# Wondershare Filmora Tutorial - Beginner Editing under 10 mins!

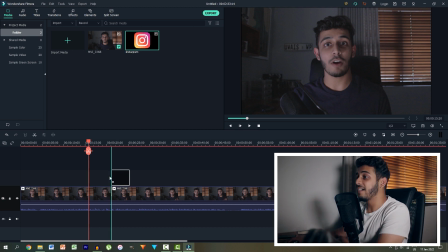236s
It has a transparent background, which means that when I drag it in above my video clip onto a separate video light layer,
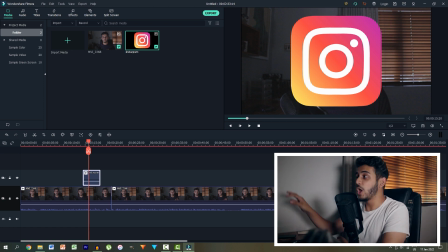243s
it's dragged in and there's no background of it, which means that I can actually position it wherever I want in the frame on top of my video without covering up my
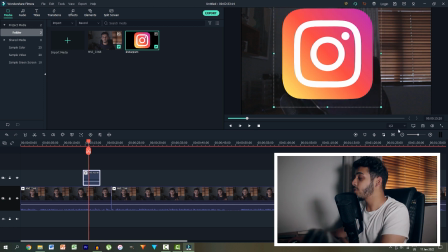252s
video. So with that clip selected, let's then select it in the project, in the viewer window,
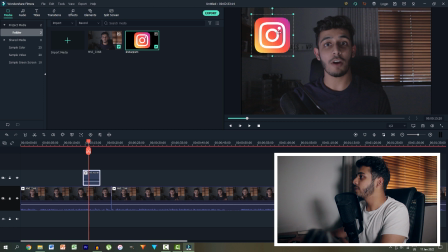257s
and then we can just resize it over here and put it right here in the corner because I'm talking about Instagram at that point. And if we play back, immediately we have this really neat animation of Instagram. But as you can see, editing is a flowy process. A flowy is not a word, but I just made it up. We run into problems as we edit and we fix them as we go along.
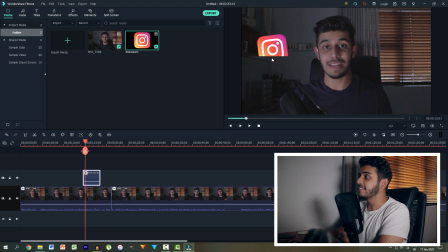276s
So, for example, I've realized that while I'm watching this clip, this Instagram logo pops in and there's a dark line or a harsh line at the bottom. So, the best place to actually position this logo would be at the edge of the frame where that line just blends in. Let me show you what I'm talking about. So, let's select it and let's just move it in right to the bottom over here.
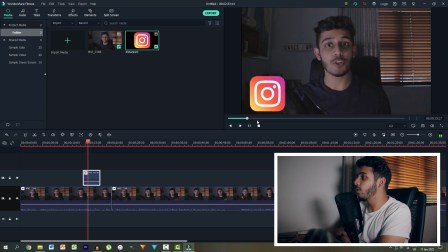295s
And like that, it's almost as if it comes out of the bottom of the screen. And that's the beauty about editing. You can fix things and create things as you go along. So what this clip is actually missing over here, I have my video, I've cut it into two pieces, I've added an Instagram overlay, but I don't have some music.
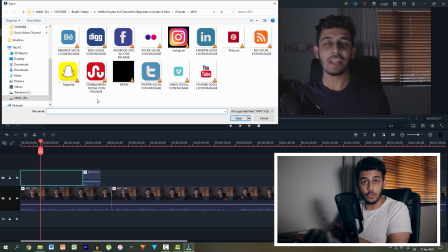311s
So if you want to add some music, let's double click in the import tab once again, and let's navigate to a nice song.
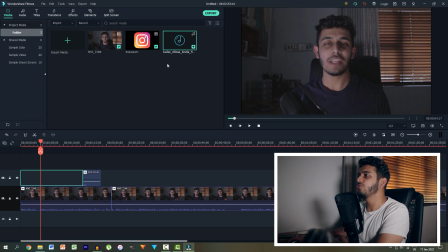320s
So I have this song over here called A Rose, and it's a single that I downloaded from audio.com, which is one of the websites that we talked about in our best place to get music for YouTubers video,
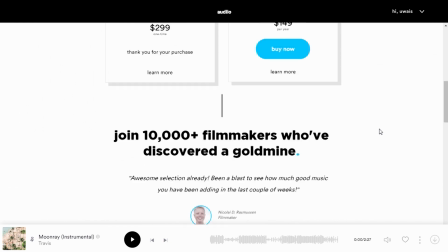331s
which I'll link on screen right now. Check out that video, it's really cool. If you want to add this, it's really simple.
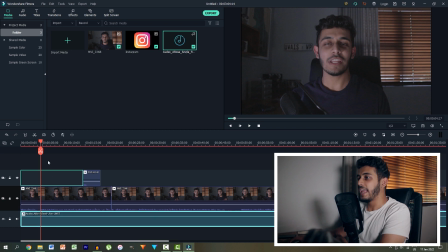336s
All you have to do is drag it to one of the audio layers at the bottom. And automatically, we have a song playing here. And the way you adjust the song's volume is by dragging this little line here up and down. So we can drag it really soft just to have the video playing softly in the background
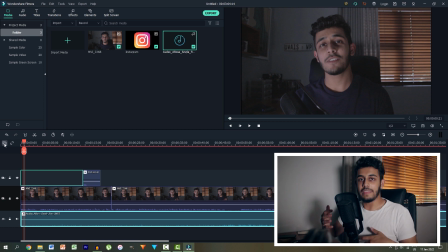351s
so that it's not overwhelming the audio of me speaking in this clip. And right, just like that, you've created an edit already. I mean, there are lots of other things you can go into. for example, in Wondershare Filmora, there's a bunch of different transitions and there's effects and split screen and titles that you can do.
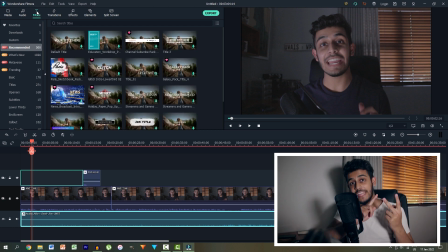369s
We are going to be coming out with a video all about transitions and titles and how to animate them within this program. So definitely stay tuned for that. But as far as this goes, this is all you need to know as a beginner.
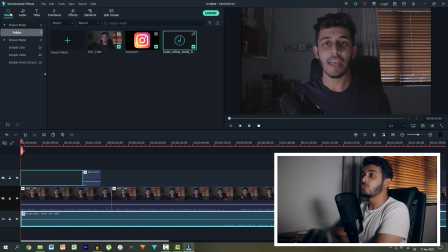380s
So let's recap really quickly. What we have to do in order to start editing is to import media in the media panel.
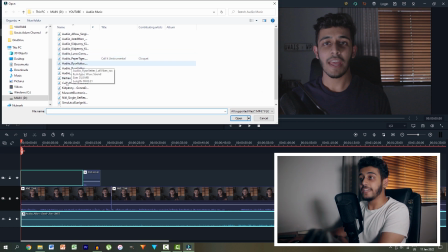386s
And we do that by right clicking and then navigating to the file and selecting it.
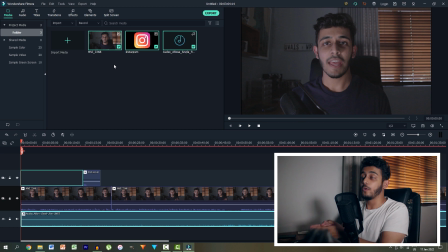391s
If we want to use a particular video or an overlay or an image or a music file or anything to use it, all we need to do is click it and drag it into our timeline and it actually will become there. It'll be in the timeline right there. And then to edit it, all we need to do is scrub along to the place where we think we want to cut.
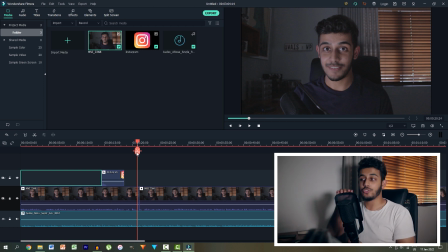409s
We click the cut icon. It cuts it in half. We delete that middle portion and we automatically fill more of fills that gap for us. If you want to add music, we just drag it below in one of these music tabs over here and we can stack multiple music layers to create a full sound scheme and multiple video layers to create a full video scheme.
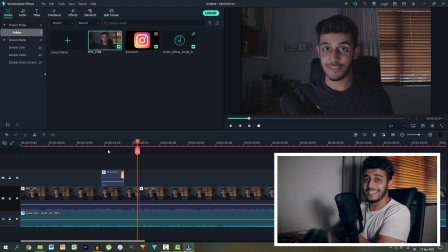428s
If you want to create an overlay,
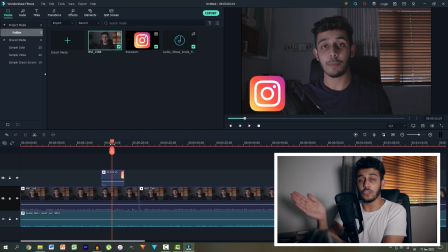430s
we can just make sure we download files that have a transparent background and we can add it on top of the video just like these social media icons that are free to download from BlueFX. We can select the clip and we can adjust it.
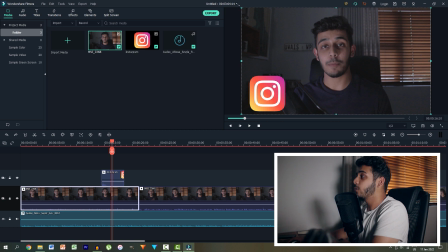441s
And this goes, by the way, for our main clip as well because if I select my main video, I can also zoom that in and reposition it if I want maybe more of a zoomed-in look. And we've also learned how to create a jump cut, all of that under 10 minutes. So if you guys are enjoying this and if you guys are following along, if you're not, ask questions down below, I'll be there and all the guys who are at Blue Effects will be ready to respond to any of your questions to help you along your video editing journey. If you want a part two to this video, if you want to see more of this series of beginner tutorials and how you can actually start editing from scratch completely for free using free assets, free software, and basically everything free, then leave a comment down below and let us know about that and we'll definitely get on it. But as far as this video is concerned, it is completed.